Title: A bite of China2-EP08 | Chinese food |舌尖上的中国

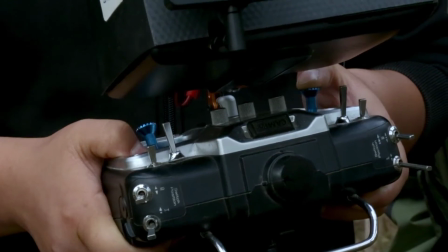I'm taking it up. It's been 40 minutes. That's it.
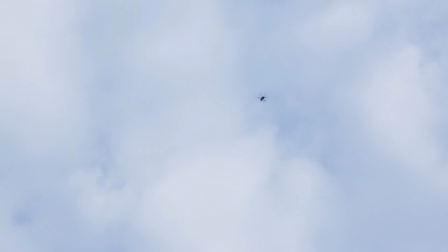You've got it.
The drone flies so high, it's barely visible.
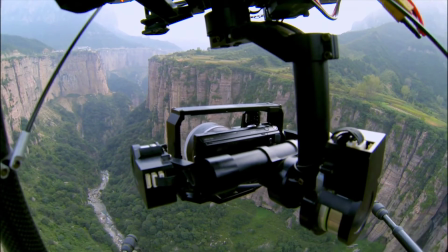It's getting the widest possible view, but at extreme range.
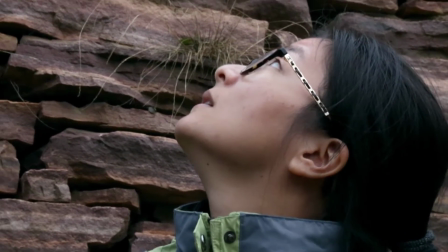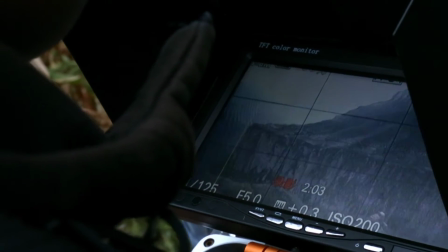The other way. Veer to the left. To your left.
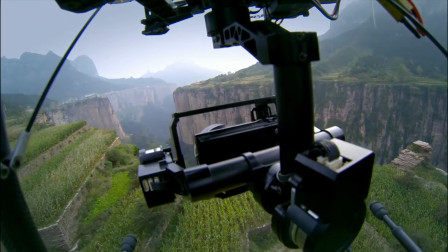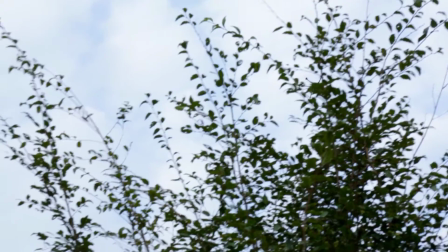Just as he's about to lose contact, one flicks the switch and the drone reappears.
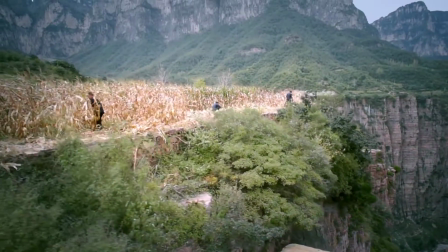It's been a fabulous flight,
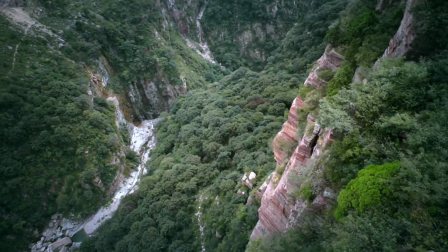giving the crew a magnificent aerial view and helping us all to appreciate the farmer's will to survive.
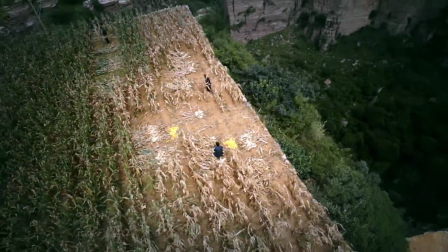The scene of a cornfield by a cliff like this one fills people with awe.
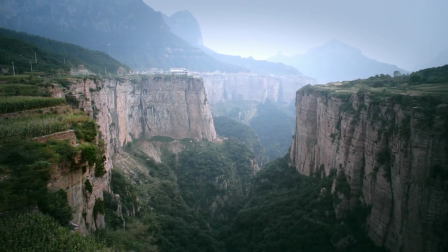It helps you appreciate the greatness of nature and also how insignificant you really are on Earth.
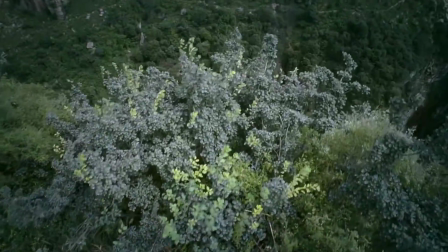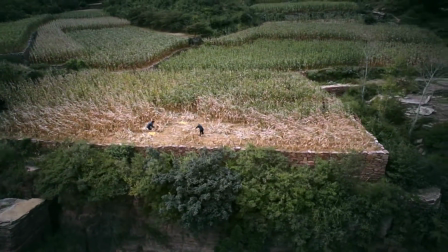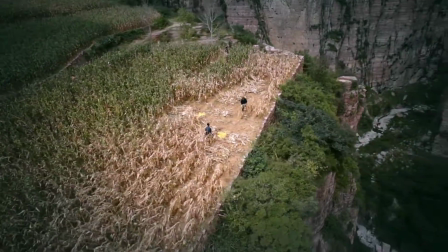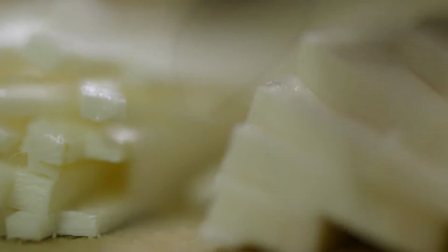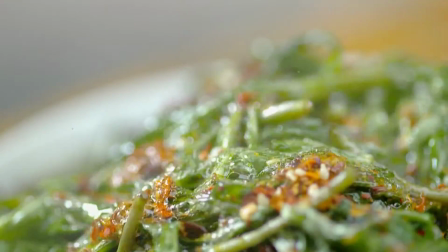The producers of a quality documentary on gourmet food must have a passion for life and a deep respect for food.
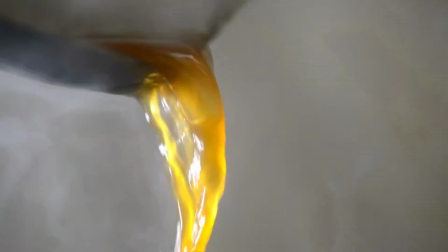And they must try to present the food at its very best.
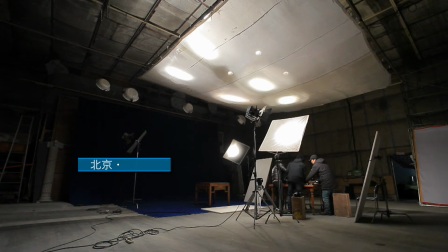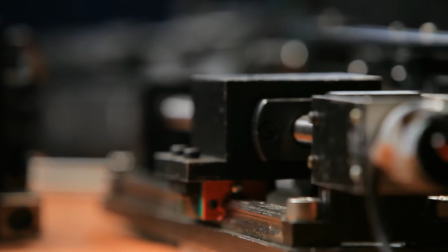Director Xiao Min has to use special equipment to complete today's task.
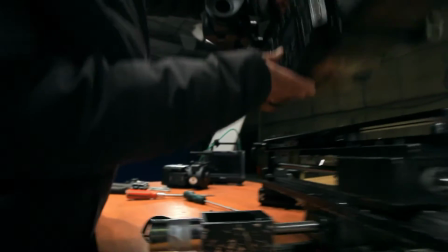In the documentary trade, it's a secret weapon.
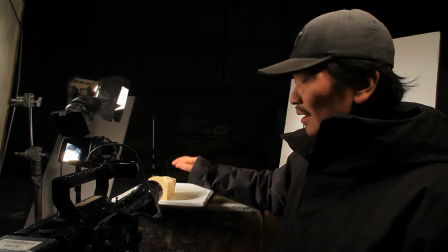We need to use special filming equipment to show the finer details of some food.
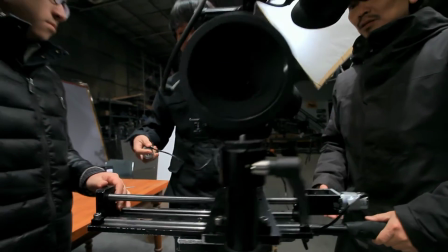This is macro video filming. The subject of today's task is tofu.
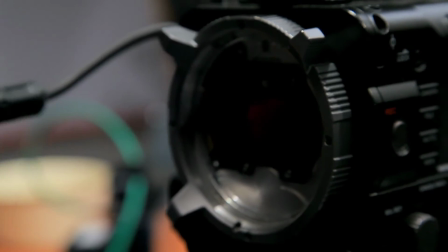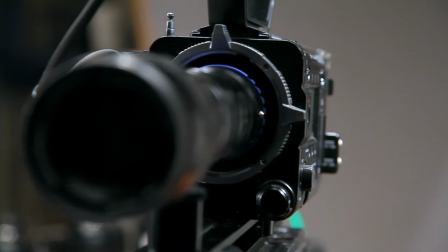The macro video camera has to slide across very steadily.
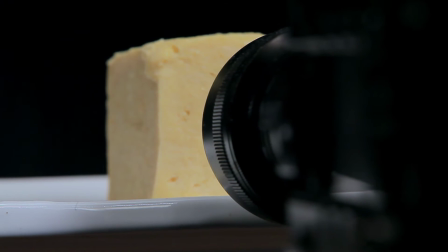We developed this in-house. It ensures stability as the camera moves horizontally.
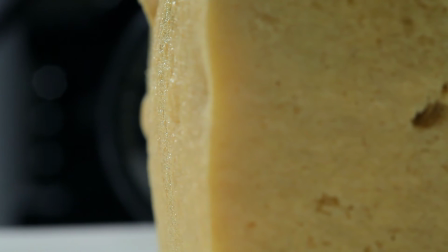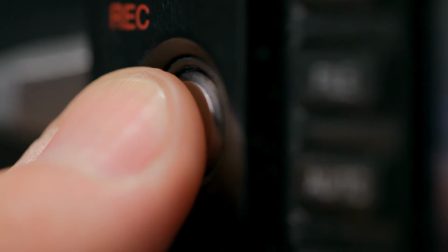Xiao Min shoots the scene several times to get the best footage.
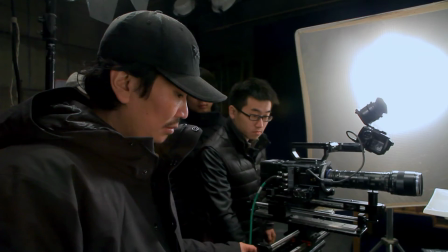With the help of macro video, he captures all the delicacy of the ingredients.
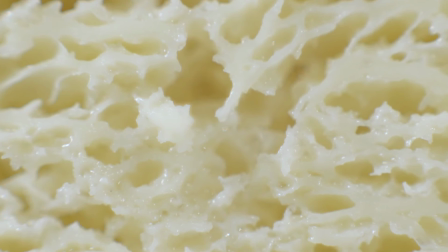This may be a brand new filming technique.
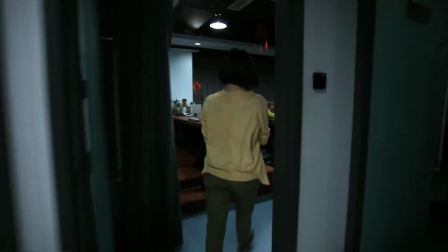Tasks of this type make up only half of the total workload in producing the series.
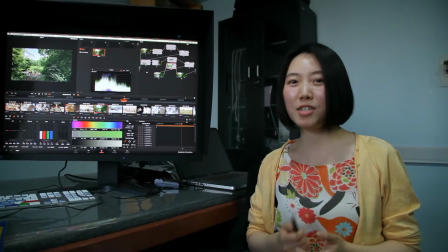We used the latest technology in our filming.
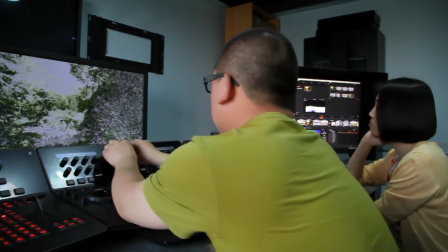We managed to get very rich data, which allows us to do finer calibrations,
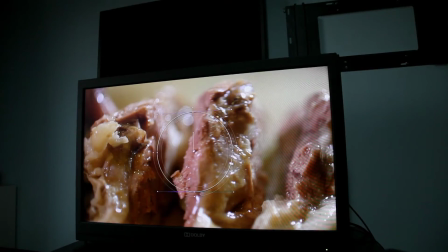so we can present gourmet foods in their true colors.
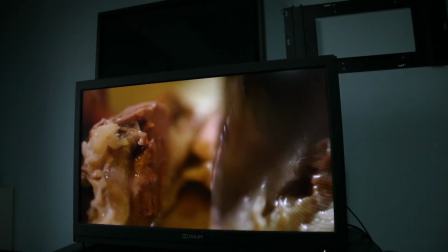Further work in post-production delivers the perfect picture.
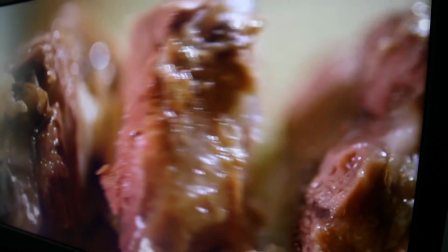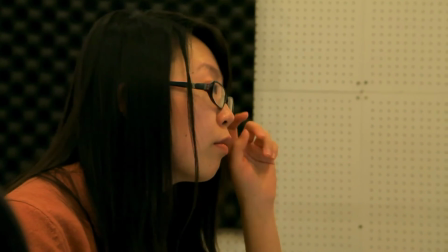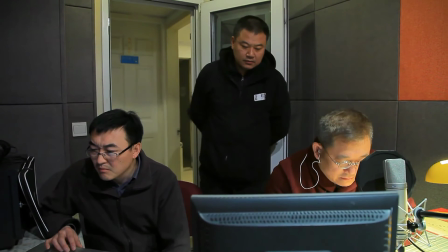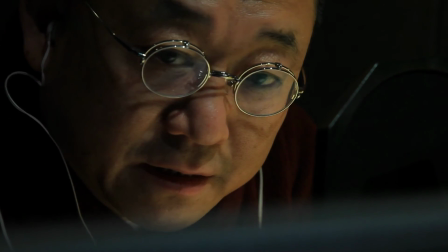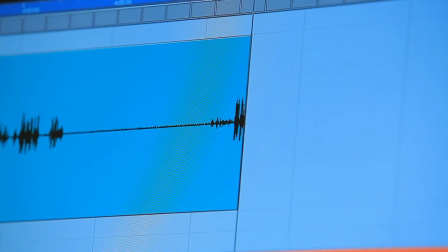At last, after a year of painstaking preparation, a bite of China is finally served.